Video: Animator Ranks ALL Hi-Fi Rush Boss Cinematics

Hi-Fi Rush is one of the best examples of a 3D animated game trying to look 2D. And as some of you guys may know, that's kind of our specialty at Dylan Goose Studios. So as an animation director, I'm going to take you through these boss animations and break down why they're so good. And at the end, we'll figure out which one has the best animation. If you like watching a professional animator talk about your favorite animations, make sure to subscribe so you can watch the next one.
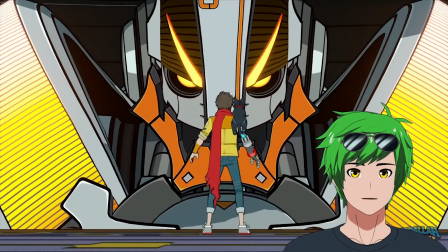(0:20)
But anyway, let's take a look. So this is the first boss in the game.
I like defense.
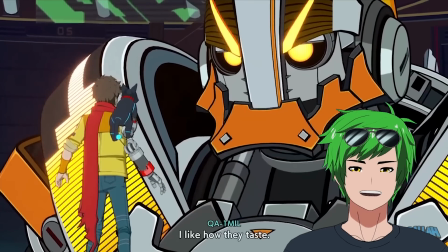(0:29)
Yeah.
I like how they taste.
Dude, animation is so good.
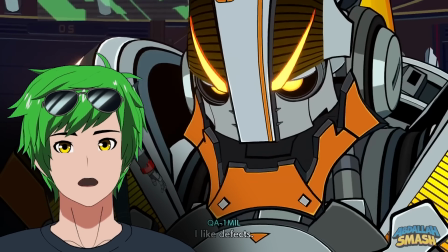(0:35)
Okay. Take a look at this. So you can see that the jaw is like going diagonally outwards and then diagonally back inwards.
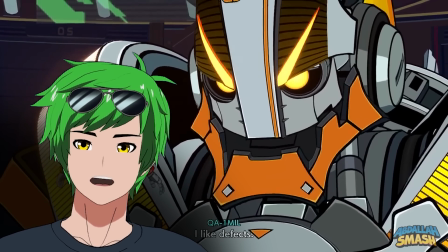(0:41)
This kind of stylization for a jaw movement, what it gives is like this really interesting kind of like ratchety look,
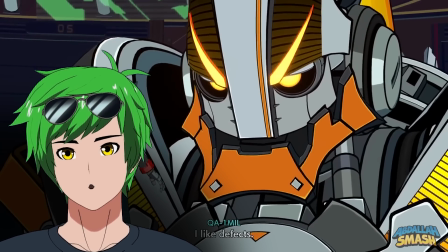(0:46)
which makes him feel like he's put together loosely or whatever, which is good. It's great. But it also plays really well into his accent.
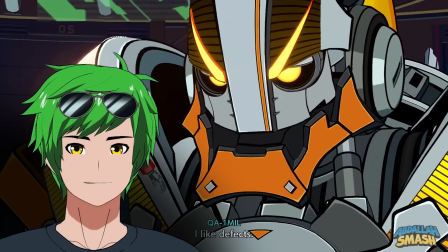(0:53)
If it was like a normal like American voice, like I like defects, it wouldn't work with this particular animation.
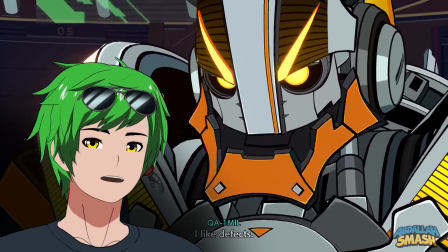(0:59)
I like defects. Like that's such a more of like a jaw heavy kind of movement. So they actually played really well into this accent.
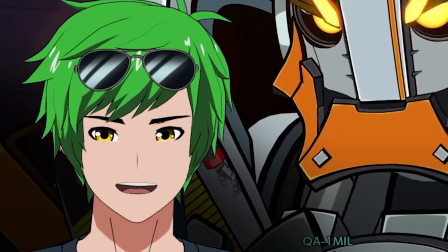(1:06) I like how they taste.
Taste. Like it's fantastic. Crazy how they just were able to get that loop around here. Just has that kind of like angular motion. That just makes it so much more charming. Like it's got a lot of character to the animation and it works with the English accent. It's amazing. Actually, I think this is Australian, right? Or is it Cockney? I can't tell. Is that bad?
Inspection level.
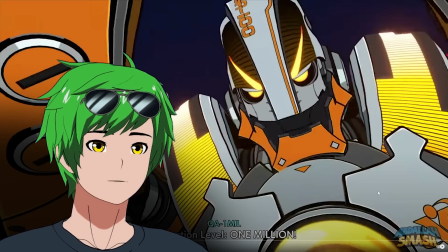(1:25)
This is interesting. I wanted to point out the body here is moving on once. So every time I move a frame, the body's moving.
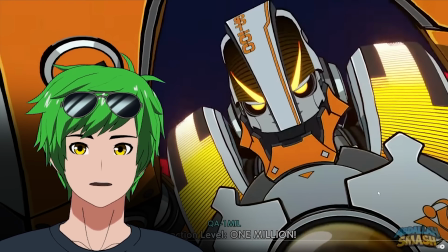(1:31)
But notice the jaw. The jaw stays still and then snaps and then stays still and then snaps.
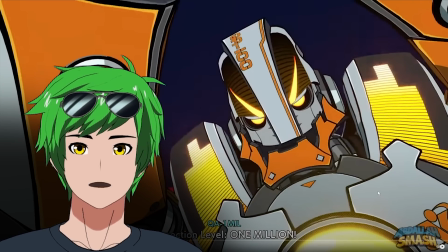(1:36)
It's in limited frame rates for the mouth animation, but not for the body animation. I think it doesn't quite work as well as I would hope, but I do think they made the right call there just because if the body was in mixed frames, it would look very, very choppy. And I'm going to show you guys exactly why that is in just a second because I noticed it somewhere else. Take a look at Chai here. Do you guys notice that?
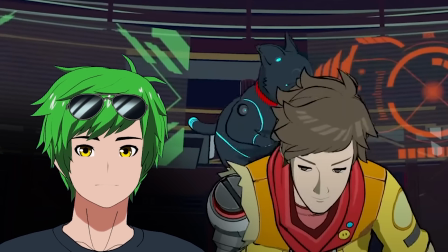(1:53)
The camera here is moving at 60 FPS, but he is actually moving on limited frames. So he's got this drift to him, but then he has this like pose to pose, like shifting.
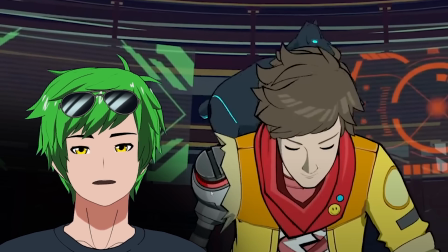(2:01)
You see that? It's very interesting, actually. I do think it adds a lot, but because the camera moves so much, it becomes a little bit disorienting. I wonder if that's something that could be mitigated if, for example, they did stuff like they do in Spider-Verse, where they parent the character to the camera,
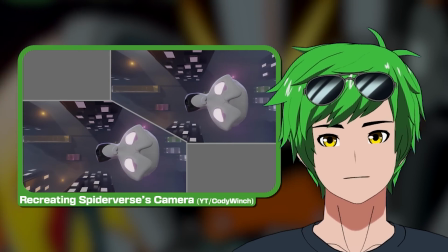(2:13)
which is a common technique where it allows people to look more 2D during like the in-betweens.
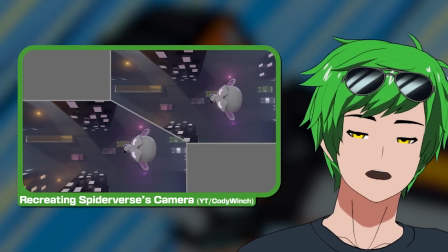(2:18)
It's a lot more difficult to do in a game engine, of course, but I did want to mention that as like a byproduct of like how mixed frame rates typically look, depending on if you parent to the camera or if you don't parent to the camera.
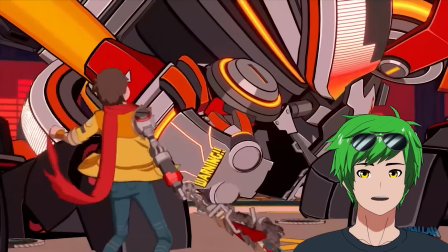(2:29)
Oh, he did.
You got a killer track.
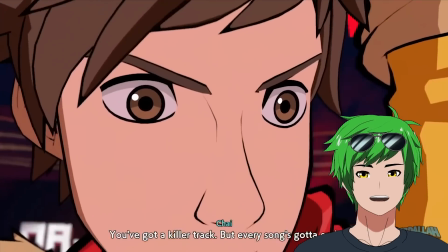(2:35) Fail. But every song's gotta end.
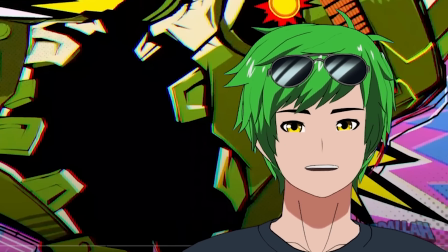(2:40)
Yo, that's so good. God, what a great touch. Just completely switching to this 2D style gives them a lot of advantages.
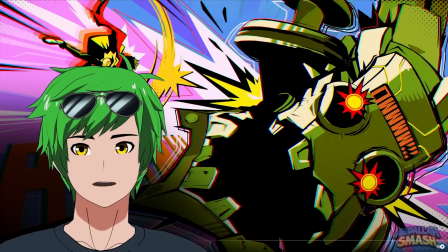(2:46)
Like, for example, they can do this like hyper stylized effects here, but also like notice the damage that they have on this guy.
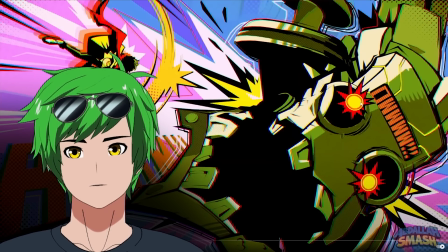(2:51)
It's super angular and like super accentuated. That wouldn't have been like as easy to do in 3D model.
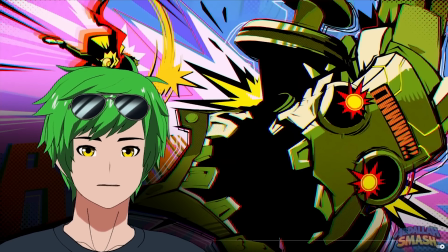(2:56)
You don't have to rig any of this. You just draw it for one frame and it looks gorgeous and you add all these effects. God, I love this.
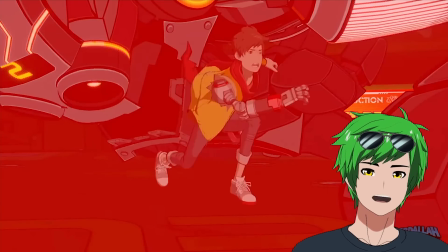(3:05)
That's so good.
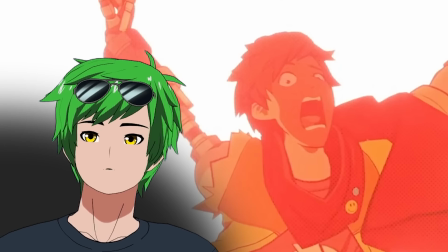(3:11)
That's so good, dude. I kind of wish they would be able to like deform the face a little bit.
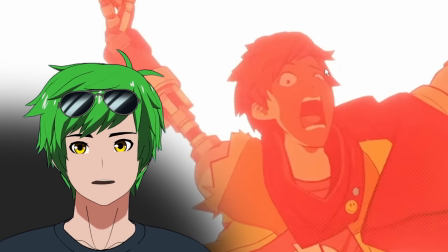(3:16)
This is like a small nitpick, but like if they could bring this eye out a little bit so it's more visible, it's like a way to like flatten the face a little bit.
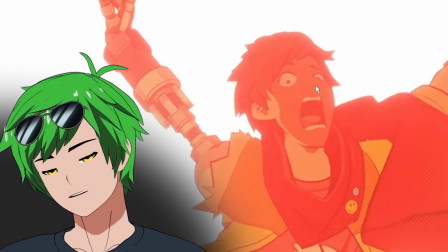(3:21)
We do that in our stuff. Like you can see it in the recent talk that we gave at Blender Conference, but like this is fantastic already.
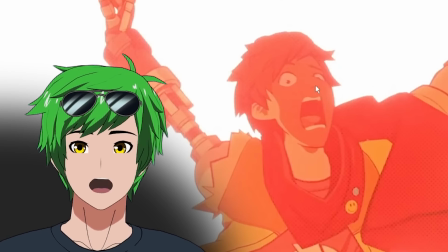(3:26)
It looks gorgeous and it's already super flexible as a rig. If you were able to get the eyeball just to like raise up a little bit so it's not covered by the nose, it would look even better.
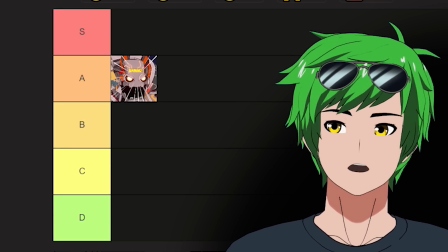(3:33)
So QA1mil, he's an A. I'd say he's really, really good. He's not doing anything crazy though. And I do think like his animation's mostly restricted to his mouth.
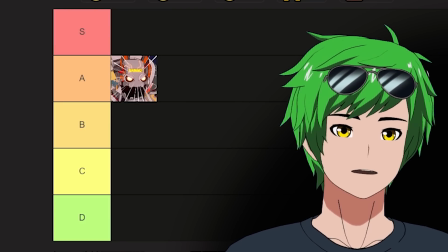(3:40)
So it's great, but it's nothing like crazy. Is it Rekka or Reika?
Introducing.
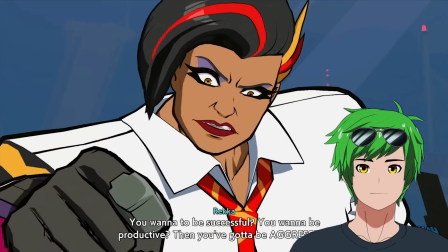(3:47)
Rekka it is.
You want to be successful? You want to be productive?
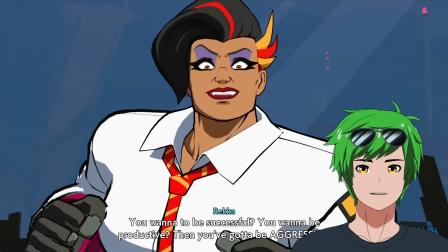(3:53) Then you gotta be aggressive.
Dude, I don't understand.
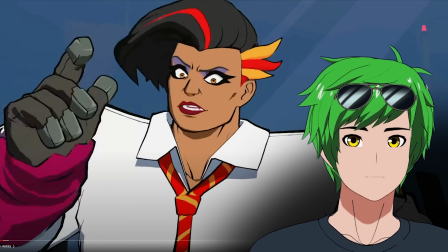(3:59)
The shading on these characters is absolutely gorgeous. Like if I pause this at any moment, it legitimately looks like it could be 2D.
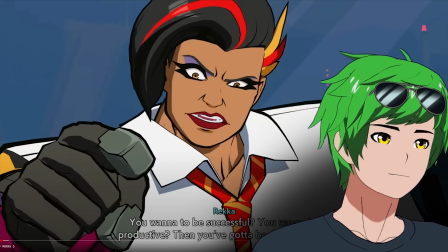(4:06)
Like it could be a comic book. Like look at this frame, guys. This is beautiful.
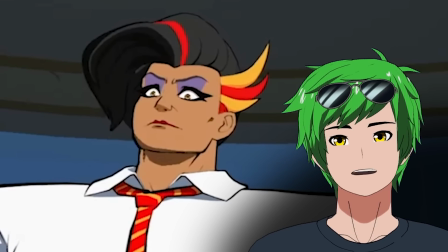(4:10) Punk like you.
Look at this cheek puff here. Such a small detail. Just adding that cheek puff right here for that puff sound, punk.
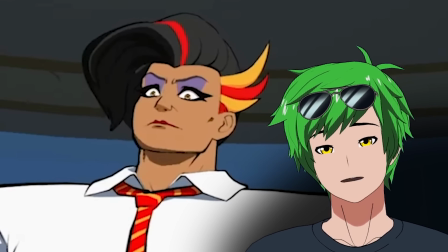(4:17)
It's such a small flare that shows how much they care about this. God, it's so good.
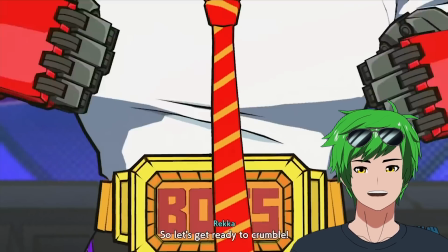(4:22)
Damn. The vein pop. Okay, let's talk about this real quick. Overall, her facial animation is beautiful. And one big reason why it's so good is because her mouth moves really freely.
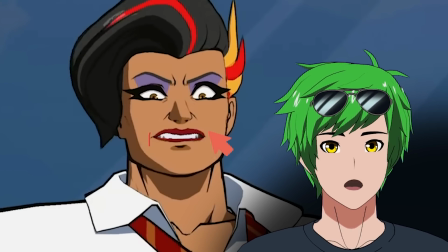(4:36)
Like, look how much her mouth changes shape and size. It starts out like quite wide here. And then as you go to like just the other shape here, look how much shorter that is.
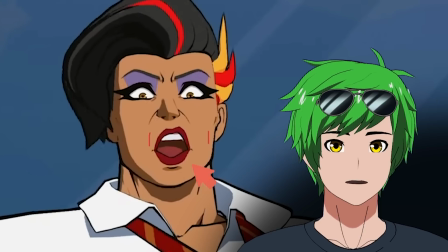(4:44)
It's not even that crazy of a difference, but also take a look at this. See how the mouth is not centered with the nose? Look at that. The mouth is offset. This offset very, very subtly removes the mouth from its physical position,
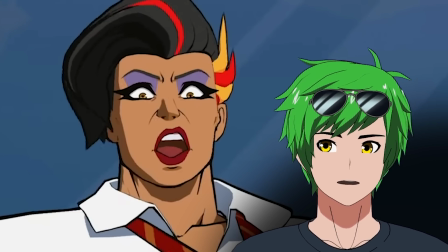(4:54)
which allows it to be exaggerated and and mentally feels a lot more fluid and like jelly-like, if that makes sense.
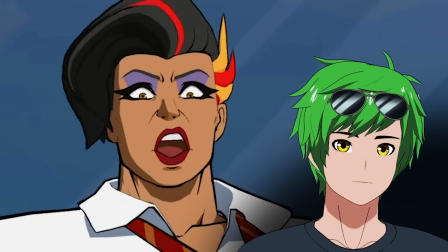(5:02)
So the face feels more fluid overall because the mouth moves around everywhere. Literally, you can see it in motion here.
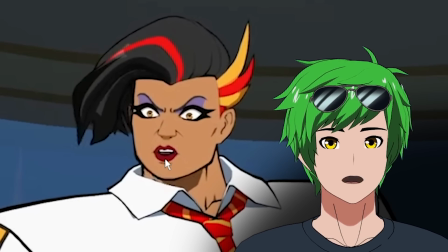(5:06)
The mouth is here, and then it literally just like starts moving. Look at that. It's now, it's to the left of her nose now.
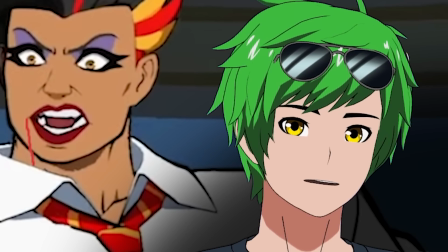(5:12)
Look how much that moves. That makes such a big difference. All right, let's see how she dies. Whoa! Did they rig her hair ups?
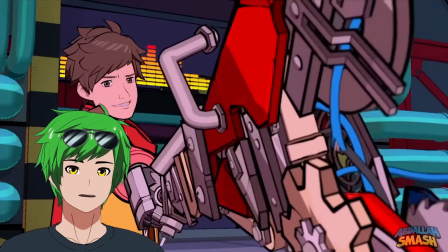(5:18)
That's so good.
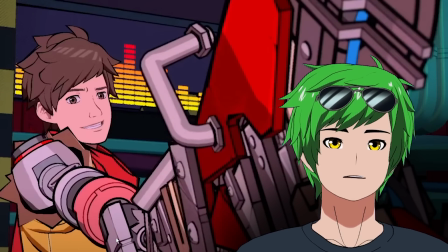(5:23)
God, yes! That's so good, dude. I want to take a look at her hair real quick because this hair feels way more ragged.
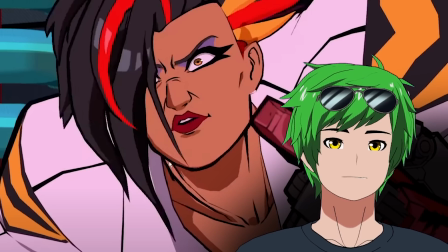(5:30)
And I think like here they added a couple extra details. So it seems like they even replaced the hair model to look more unkempt for this particular part, which is awesome.
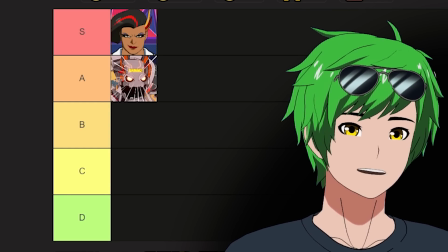(5:38)
Such great attention to detail. Rekka right now is an S. I think her mouth movement in particular and overall her really over-the-top personality perfectly complemented with the animation style. I can see nothing wrong with her. God, that's crazy. An S on the second one? Let's see who's next. Zanzo?
I wrecked everything you thought.
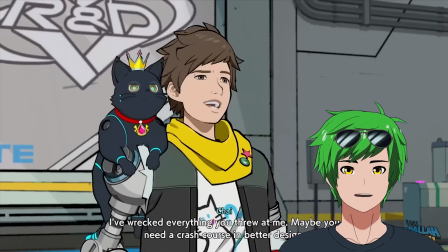(5:54)
Dude, his design is crazy.
Crash course in better design.
Wait, what?
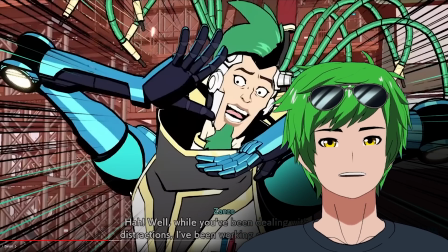(6:03)
Holy shit, that pose. Their decision to add these amazing poses for this guy and then accent it with a color change.
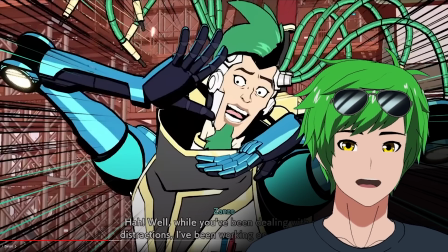(6:10)
They're absolutely trying to mimic this comic book style and they nailed it, especially with this guy.
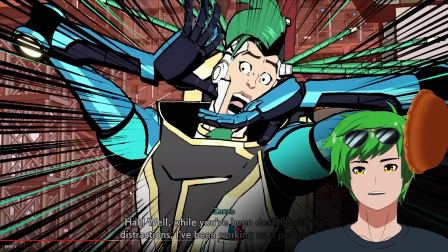(6:14)
As a small thing, of course, did you notice that his hair actually goes super straight here and actually is accentuated by the action lines?
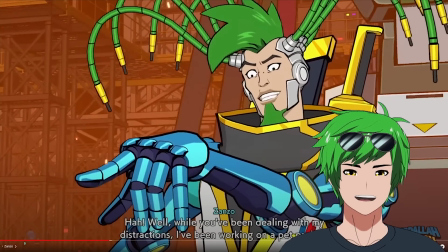(6:20) Well, while you've been dealing with my distractions.
This pose is just great. This is such a good natural finger pose.
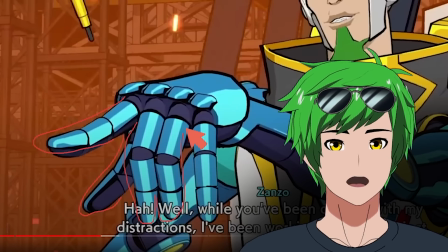(6:26)
And it's because it keeps a really good silhouette here. You see that? The fingers are nice and separate except for like these two, which is fine.
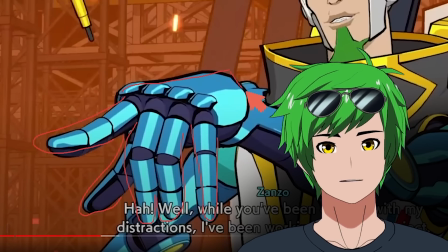(6:31)
And then this has got such a great attitude where you have the index finger below the wrist.
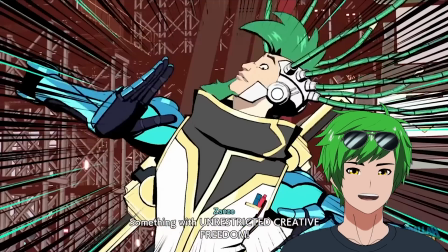(6:36)
There's a lot of character in that. And like acting wise is a fantastic choice. Something with unrestricted Dude.
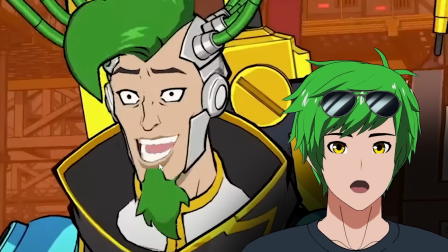(6:44)
Oh, guys, look at his jaw movement here. His jaw is gonna start going like this as he talks. Like it'll start swinging back and forth and he'll have like a slight lag time with his head. Take a look. Look how crazy that is, right?
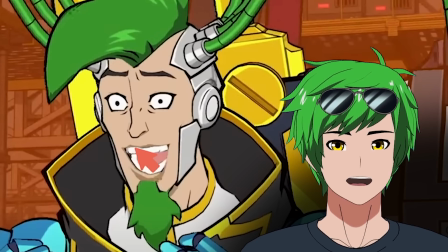(6:55)
So this gives such a unhinged, literally unhinged kind of like characteristic to him, which is exactly what he needs to be because that's what he is. It's fascinating because like they're kind of going with the same kind of loosey mouth shape here, but in a way that's fitting to his character. So they're not just moving his mouth all around like they did with Rekka, which is fantastic. But for him, they're moving his jaw more, which like gives him a lot more of a loosey feel.
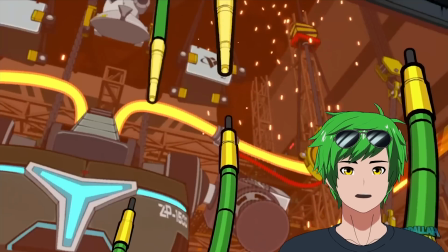(7:15)
Is that more of his hairs? Oh no, are they gonna connect? Oh God, oh jeez.
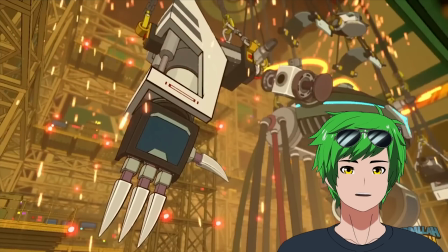(7:20)
Holy shit! That's amazing. The smooth transition too.
This is all because of you!
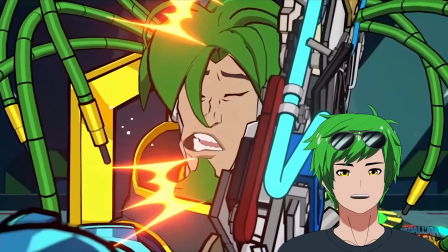(7:28)
He's got a sword. The mouth. Oh shit.
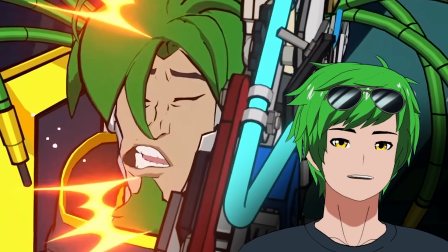(7:32)
This is all on ones, and for good reason, because obviously it's like mimicking something that's usually only ever seen in live action.
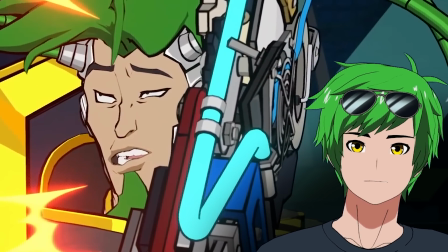(7:38)
To be fair, I think generally speaking, slow motion should be on ones because it's like slow motion. Slow motion in twos can look a little jittery and a little slow.
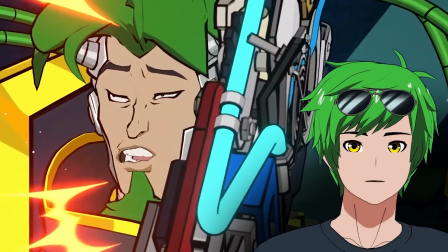(7:45)
That being said, it can work, but this works fantastically. Yeah, the mouth rig on this is fantastic. Like just being able to do that is so good.
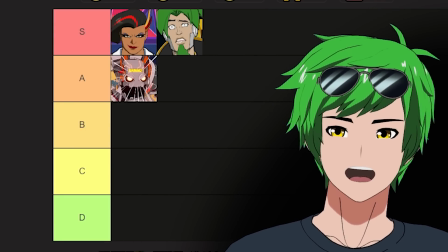(7:51)
What do I rate him? I'm gonna put him an S. He's at least an S. I feel like he could be an SS if we had a rank for SS, but I'm not 100% sold that we need to make one right now.
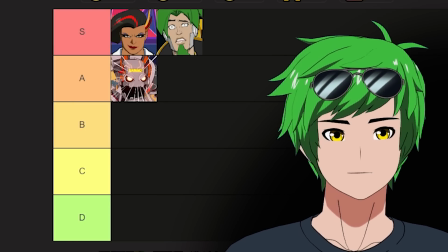(7:59)
Maybe if we make one later, we might put him there. We'll see. All right, who's next?
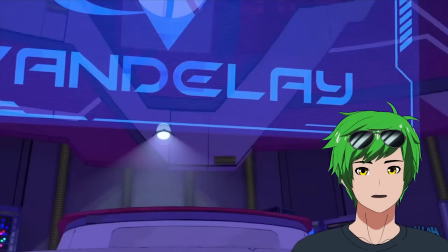(8:07)
Hey! Hey, she's cute. Sad days. Oh God, she's dead.
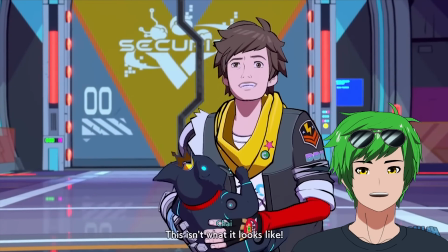(8:14) This isn't what it looks like.